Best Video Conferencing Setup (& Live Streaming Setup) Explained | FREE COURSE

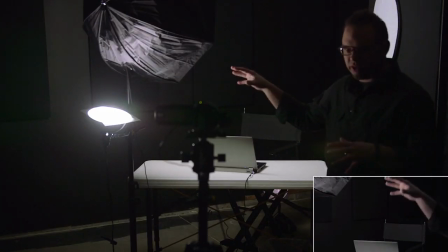2453s
I'm just gonna turn another little clamp light on here so you can see where I'm positioning the softbox because black on black just is not very easy to see.
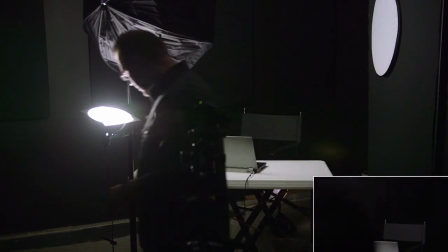2461s
So, right now, I can see the corner of this in my shot, I'm just going to try and move it up a little bit.
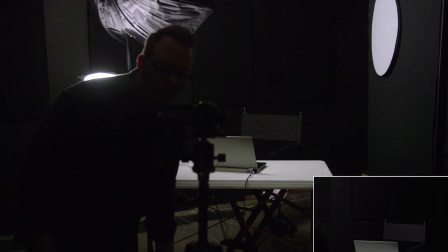2470s
And that looks like it's out of the shot of this camera here, which should be pretty good.
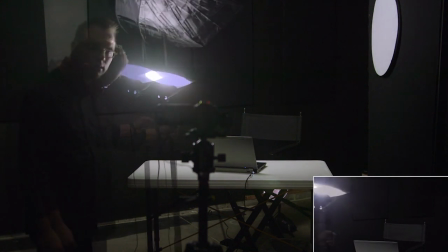2477s
Now, I can try and move it over, but eventually I'm going to get the light stand in the shot.
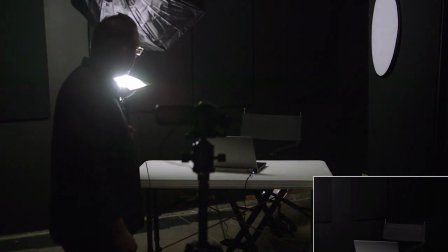2484s
So, I want to get the light stand just out of the shot, which should be just about there. that looks pretty good.
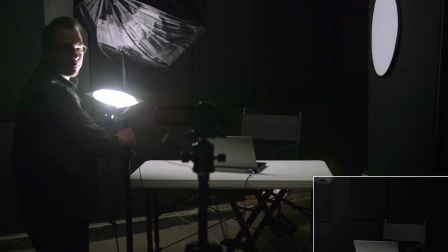2492s
And I also want to get the height of this to where it's just out of the frame.
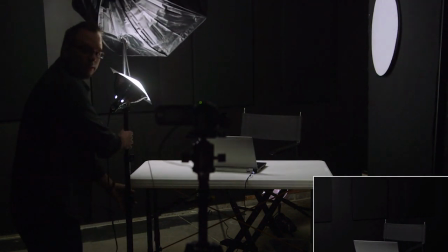2498s
I'm just going to tip this so I can see the light a little bit better. Cool.
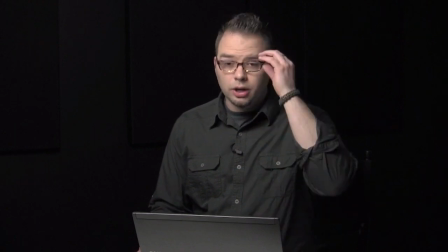2503s
That looks pretty close right there. So that looks pretty good. I'm getting a nice amount of light on my face.
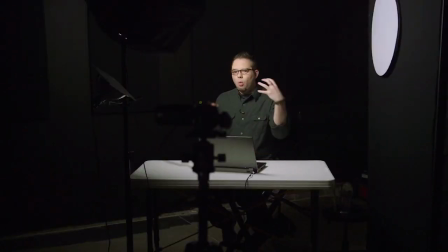2511s
The exposure looks okay. Now, if I wanted to fill in this side of my face. I have a couple of options. A very simple option is to just take the light that's coming from this light source and just bounce it back on me because not all of the light from this light source is hitting me.
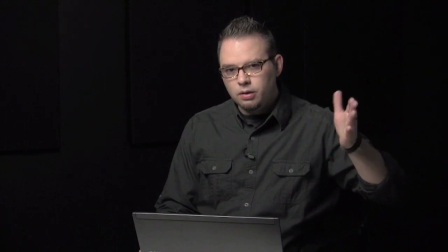2529s
Some of it's going over here. So we can see my hand. And if I put a reflector just out of the frame of this camera,
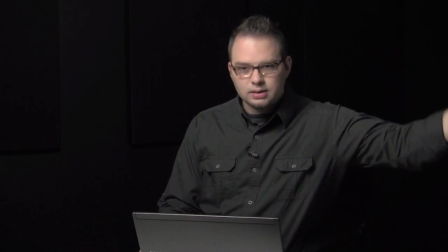2536s
right, so just like right here, I can take this light that's hitting my hand and bounce it back to my face.
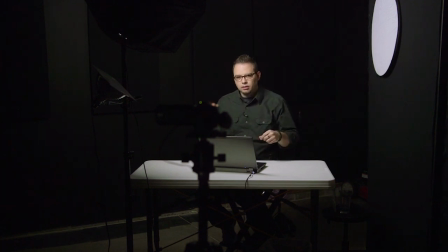2541s
And I was using a reflector before, that's what this white disc is here. And so I can use this in a different way to bounce the light back on this side of my face. Let me show you how to do that. Now this is a five-in-one collapsible reflector.
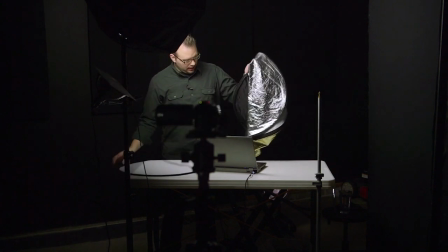2556s
It has a diffusion material in the middle. It has a silver side, a black side, a gold side, and a white side.
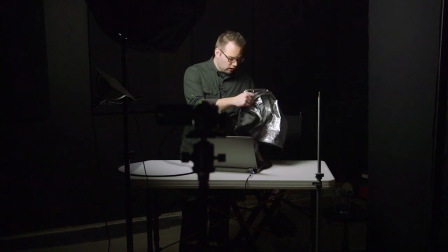2566s
The silver side and the white side are very good for reflecting without changing the color, but the white side just doesn't have a whole lot of punch.
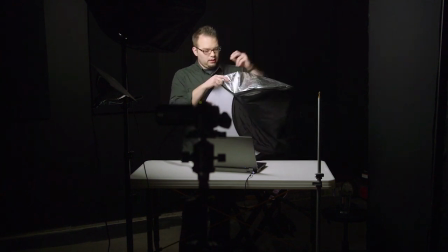2575s
Because this light is not super bright, the white side is not going to get it done.
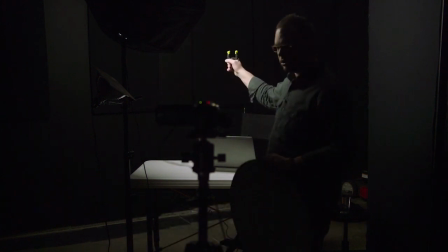2580s
So I'm going to switch it over to the silver side, and I'm just going to take a little clamp here and clamp it to another light stand.
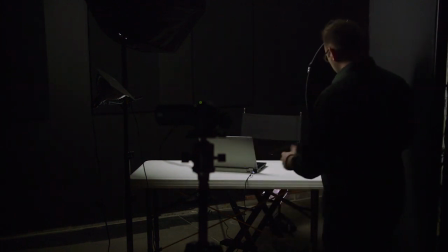2586s
Now you could clamp this to pretty much anything. I don't have a whole lot here to clamp this to, so I'm going to use a light stand.
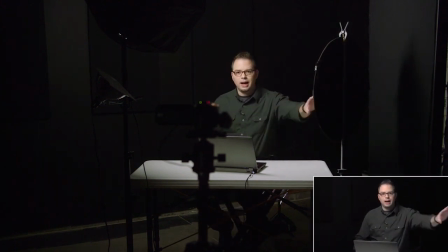2594s
And again, all I'm really looking for is this to be out of the shot of this camera. So you can see, if I get this turned just the right way,
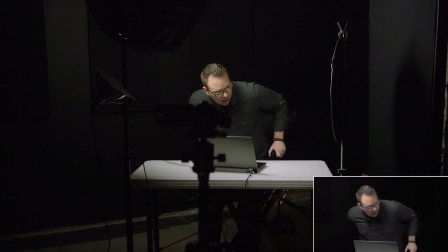2605s
I think this actually has to be just a hair higher, there we go.
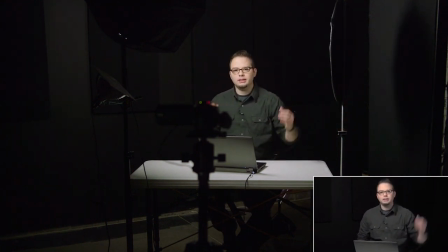2614s
And if I get this turned just right, it's actually bouncing a pretty good amount of light back on this side of my face.
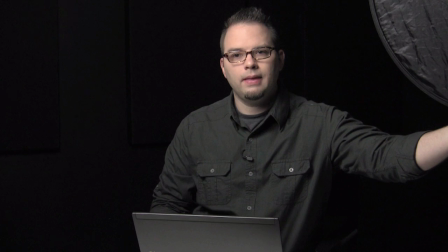2622s
So this is without, and this is with it back.
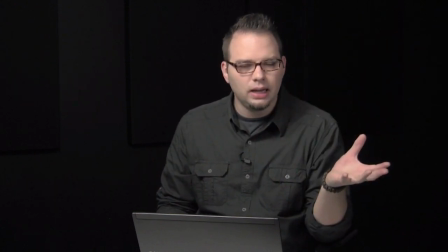2628s
So that's going to help to fill in the shadows on this side of my face. I don't necessarily need another light, although I could use another softbox on that side of my face.
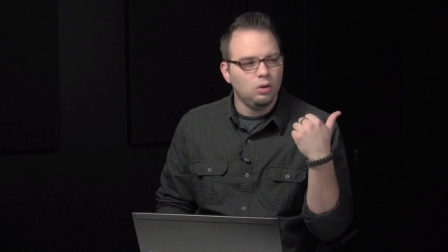2637s
I don't really have to though. I can get away with using a reflector just like this.
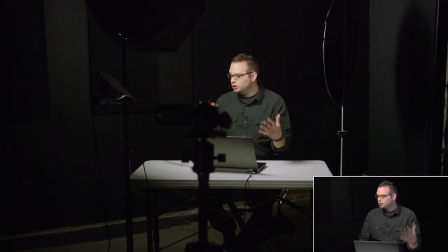2643s
Now what about the rest of the room? Well, in this particular case, it's pretty dark because all of the walls in here are painted black and there are no windows. I don't have a lot of other ambient light to deal with. If you did wanna throw a little bit of light on the back wall, it's very easy to do. Basically, you can just take another one of those Bluemax lighting lamps, throw it in a hardware store clamp light, and just clamp it to something right behind where you're sitting.
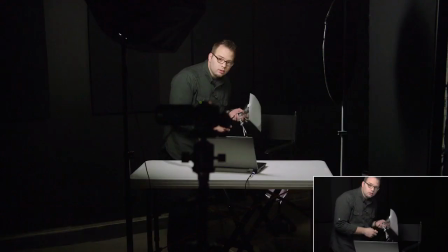2670s
Let me show you what that looks like. So what I have here is a hardware store clamp light. I have a Bluemax 26 watt daylight balanced bulb in here. To the front, I have taped on a piece of diffusion filter made by Roscoe,
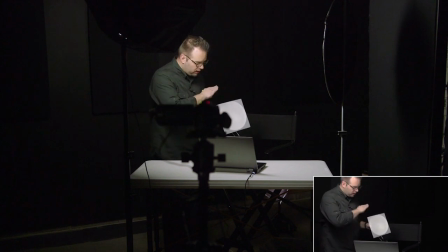2685s
and this is to basically just spread the light out everywhere and make it a very broad, wide lighting source.